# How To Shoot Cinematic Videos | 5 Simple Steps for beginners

And smooth footage is what's associated with feature films or cinematic films. so by shooting in a higher frame rate and being able to slow our footage down in turn allows us to have smoother looking footage now the next step is lighting we want to try to create some depth to our shot and
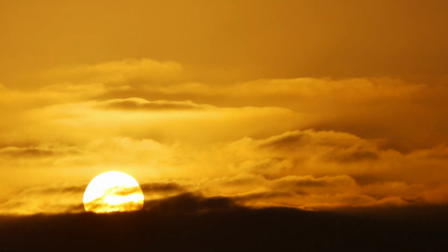we can do this by using shadows now if you're outside then the best light source is the sun use this to your advantage remember shadows are
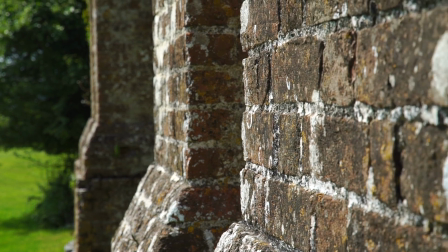your friend let's use them always think about that light and how that light is hitting your subject doesn't matter if you're If you're shooting indoors in a
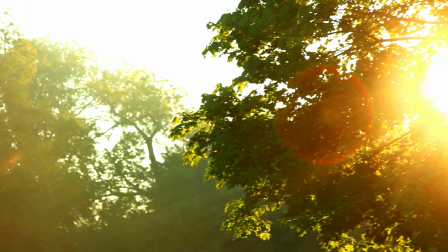studio with a professional light, whether you're at your desk, with a lamp, or you're outside and it's the sun, just always pay close attention to whatever light is hitting your subject. Also, don't be afraid to move light. If you've got the option, you can reposition, you can move a studio light.
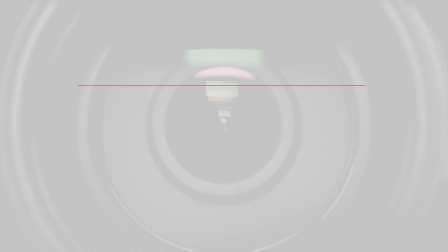Remember, you're in control of this. Get creative. Now, let's talk camera movement and angles. Now, a slightly more inexperienced person will probably shoot everything at eye level or chest level.
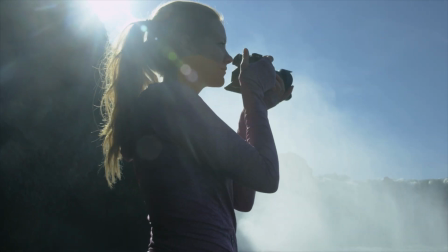That seems the common angle for most people to shoot, but it's really important to remember that again We're in control of our camera. We can put it wherever we like to a certain extent.
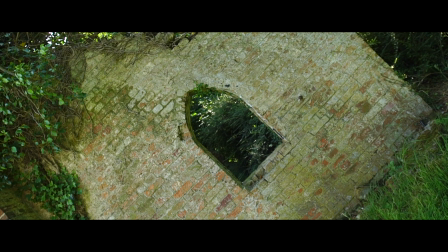We can go high We can go low we can go close in we can go wide Always look for that unique angle in your footage always look for that unique movement something that makes your footage stand out It just makes it much more interesting for the viewer don't just default at an eye level shot or a chest height shot. Go low, go high, go wide, go tight and everything in between.
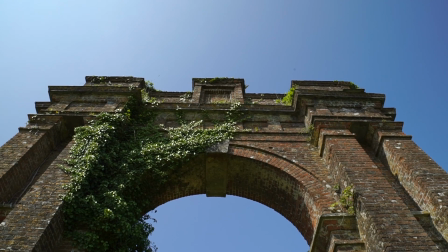Now let's take the arch for example.
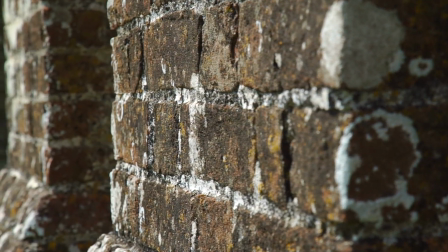Now I tried to get a variety of shots here, everything from slider shots to focus pulls and then I tried to capture shots that were a bit more unique.
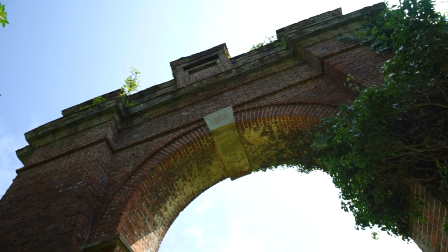Whatever the opposite is of just shooting at eye level or chest level, whatever the opposite of that is, that's what I look for.
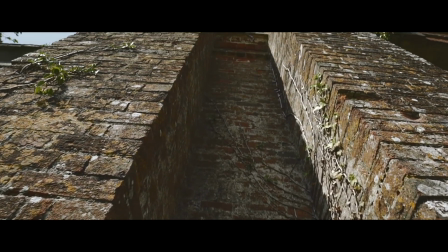Okay so how about a shot as you're moving towards the arch and then you push up and look to reveal how high it is. Always try to emphasize whatever it is that you're shooting. So in this case an archway, it's pretty big but let's emphasize how big it is, let's emphasize that arch. This is a surefire way to start making your footage look more cinematic.
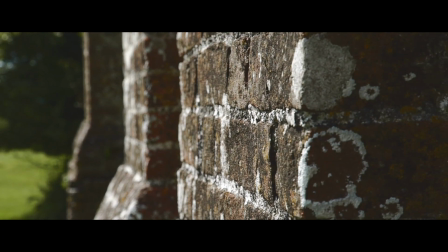The majority of this footage was shot handheld apart from two shots which I used a slider for but everything else was handheld. Some of these shots may look like they were shot with a gimbal but I can assure you they were handheld I will do a future tutorial on how I shoot handheld but let's for now just keep it all about how we make it look cinematic now look this is the original clip it's
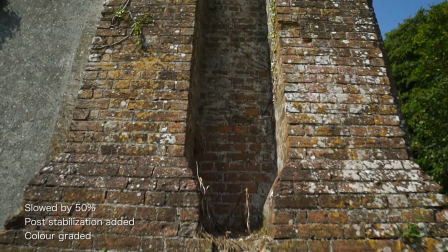really not great it's all over the place but add a little bit of post stabilization color grade and what was a pretty ordinary average shot at best starts looking a lot more cinematic and look again this is subjective I'm not saying that every Every film that is cinematic has to be smooth and
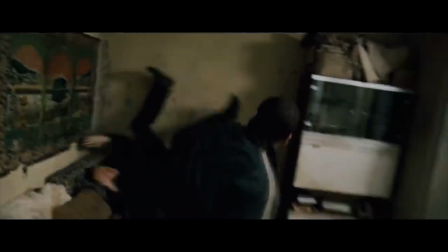shot. Take the Born Identity for example, that's a cinematic feature film that's all over the place.
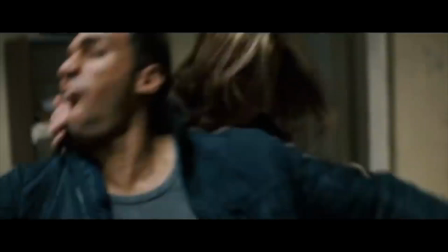I mean it works, it looks great, but it's all over the place. So try to keep your camera movements as smooth as possible. By doing these things and taking this approach, adding it all together, that's what's going to get you this cinematic look. So now that we've shot our footage, we're going to import it into our editing software where we're going to continue to layer up the cinematics. So a surefire way to start making your footage look and feel more cinematic is by simply adding a cinematic track. This will instantly make it feel more cinematic. But what is a cinematic track? Again, this is subjective, but if we just look at feature films and look at the kind of tracks that they use in a feature film, then we'll probably be looking at instrumental orchestral pieces.
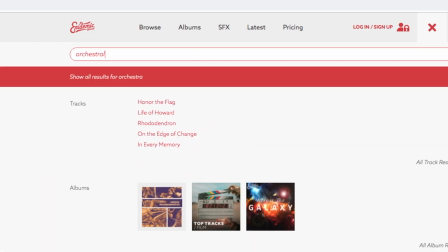You want to search for something with all the characteristics of something you would hear in a feature film.
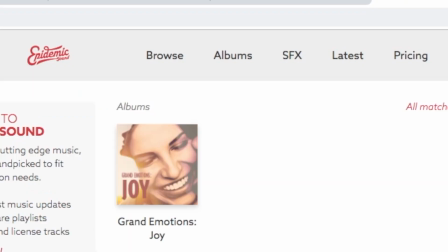A film score, for example. You could search by orchestral or epic. And just to clarify, you don't have to use this style of music, but for me, whenever I hear one of those orchestral pieces, those film scores, I instantly think about feature films. So find something that feels and looks cinematic for you and add that. That is going to help your footage look and feel more cinematic. We're now going to add letterboxing.
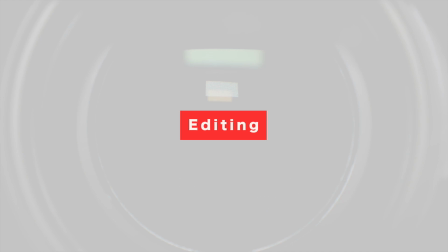What's letterboxing?